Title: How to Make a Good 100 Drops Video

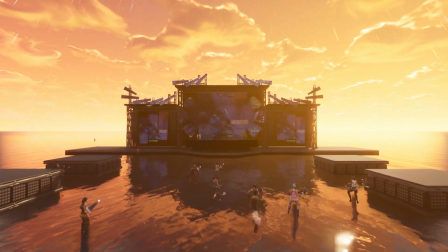If you stutter or you trip over your words or you're just not happy with your intonation, unless it adds to the comedic value, there's no shame in doing another take.
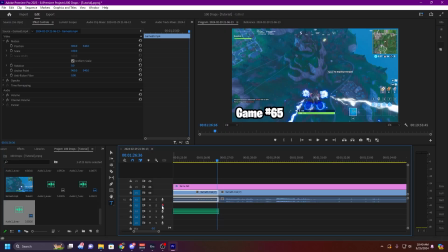I mess up probably 70% of my takes. It's annoying and it's time consuming, but it makes an infinitely better final product.
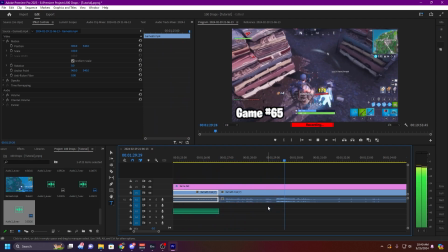Way too many creators fall into this trap, and it really diminishes the watchability of the video. It also just gives you a chance to improve the wording or intonation of a line if you don't like it.
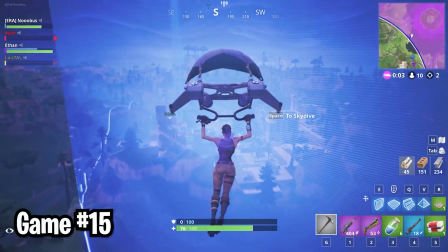Lesson of the story, do multiple takes. It's worth it. Next thing I want to talk about is the general quality of the commentary.
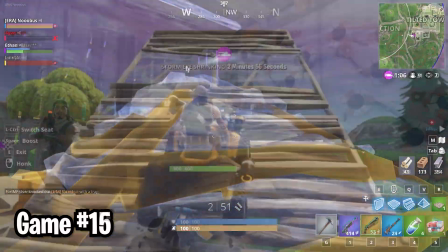The goal of your content is first and foremost to entertain. have some humor in your commentary.
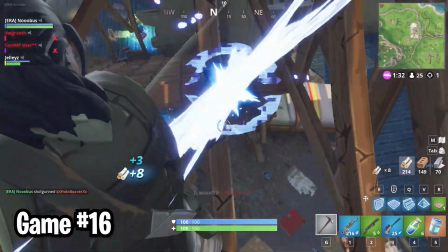I come here for the guys who don't know how holes work. And I'm not talking about you who can't find the clip.
Doesn't have to be laugh out loud funny, but you want it to be entertaining and keep the audience's attention.
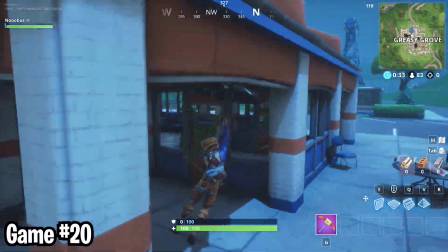Reoccurring jokes or gags in a video is good.
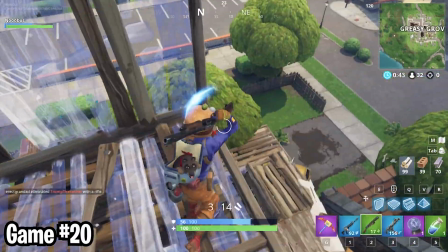For example, in 20 Drops Greasy Grove, I made a ton of jokes about how awful DJ Yonder's were at the game, then ran into another DJ Yonder doing DJ Yonder things.
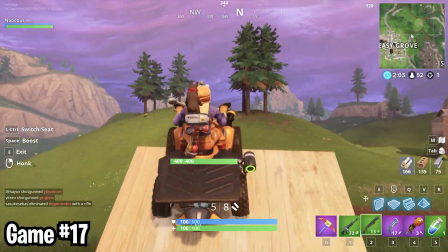It keeps the video connected and grounded as a self-enclosed work.
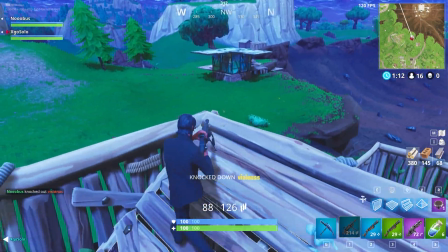Additionally, a very overlooked but important aspect of the voiceover process is to connect the voiceover to the events happening in the video.
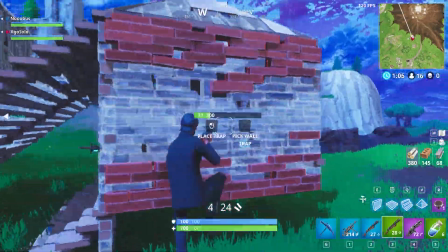It's not enough to just describe what's happening in the gameplay. It's important for beats and emphasized words in your commentary to line up with events in the gameplay.
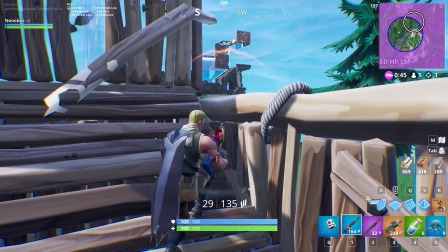For example, if you say in your video, "And then I was sniped," the word sniped should line up in the video with the sniper shot hitting your body.
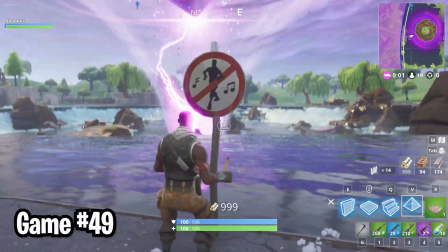In general, if there's a word that's emphasized in the line, it should correspond to some event happening in the video.
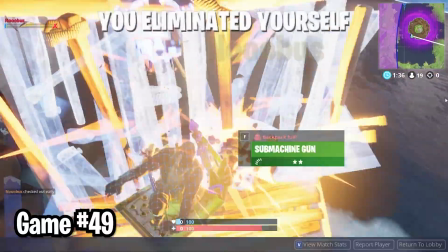This intertwines the commentary with the video and just makes it generally more interesting to watch. It's a very small detail, but one that really brings up the quality of the video.
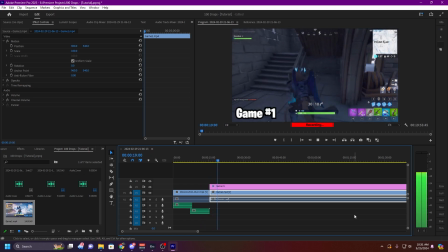But yeah, that's pretty much everything you need to know before voicing over a 100 Drops video. And that's really the only hard part about editing one.
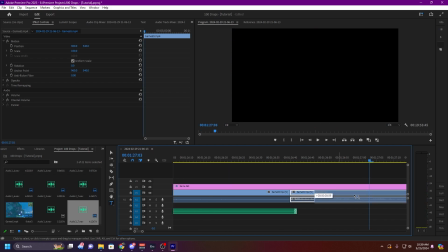They're not hard videos to make. They're really just time consuming. If you took good notes, all you have to do is find what you're talking about in them and cut everything else out.
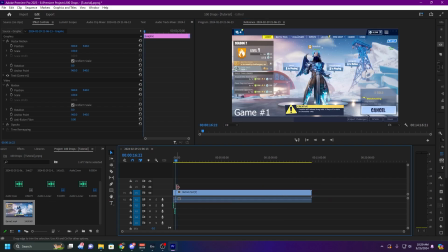You should make the game text when you make the project, then just stretch it out for however long you want the video to be. It's also just a good way to visualize the length and how much you've done. Every time you drag in a new game, just cut it up and change the number.
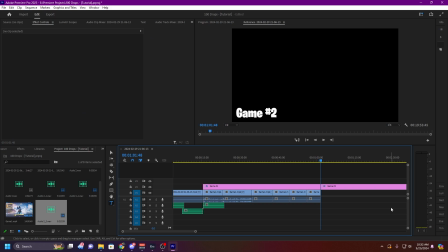Extremely easy. Just please, for the love of God, don't use a shitty font. Use something bold with a thick outline.
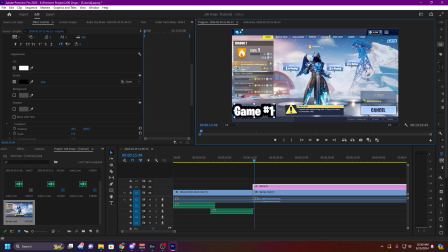Add some drop shadow if you want. It looks a billion times better than if you just use Arial or whatever. I personally use Burbank Big Condensed Black, which is just the font of the Fortnite logo, but any bold font will do.
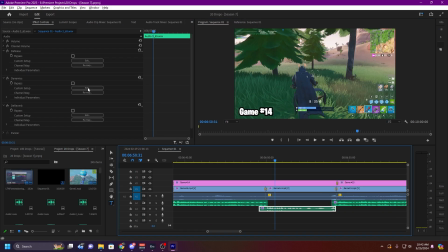Once you're done with the voiceover, it's probably a good idea to add on some extra compression and noise reduction if there's still some background noise. This is the compression settings I do in Premiere, and the noise reduction varies with how much of a bitch my PC fans decide to be that day.
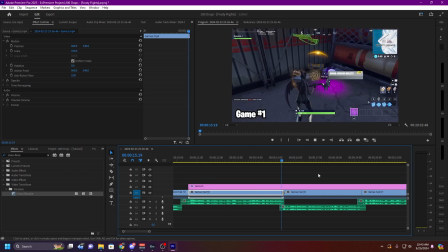Then if you want, you can add some transitions between clips. I just like a trusty crossfade and any other minor edits or color grading you want to do. Then, once you export, it's thumbnail making time.
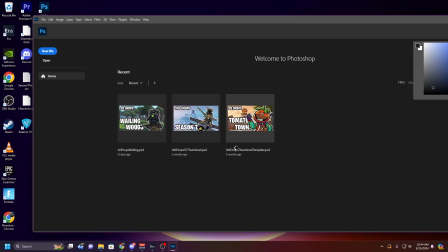I make my thumbnails in Photoshop, which I once again acquired very legally. I draw the art using my iPad and Easy Canvas to connect to my PC.
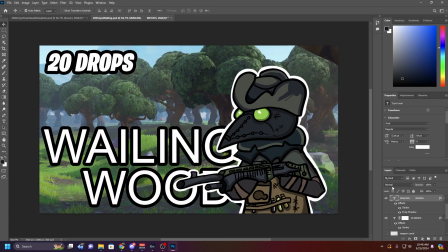But if you don't know how to draw, it's fine. It's a thumbnail. Get creative with it. Just again, for the love of all that is holy and good, use a bold font.
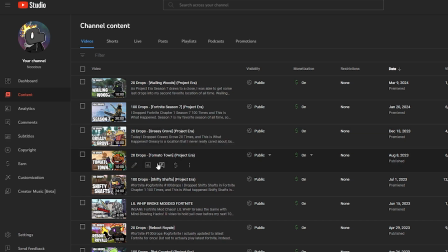So congratulations, you have now made a Drops video. Do you feel alive yet? I expect this video to get like no views, but hey, I think it'll be useful.
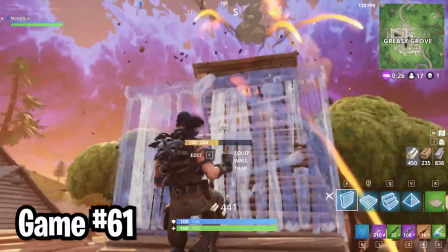I know a handful of other 100 Drops creators watch my videos, so I hope this video can help them to make even better content, and maybe inspire some others to try their hand at it.
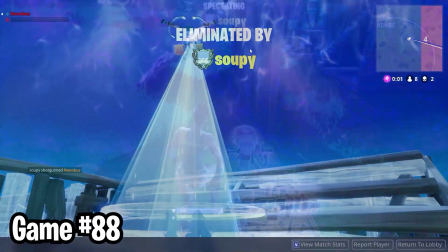And if you are watching this far, maybe consider hitting the subscribe button. As a small creator that doesn't upload very often, it helps me out a ton.
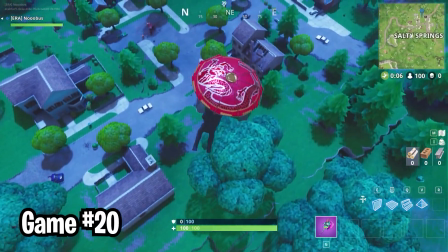As demonstrated in this video, I put a lot of care and effort into every video I make. Thank you for watching, I'll see you soon, goodbye.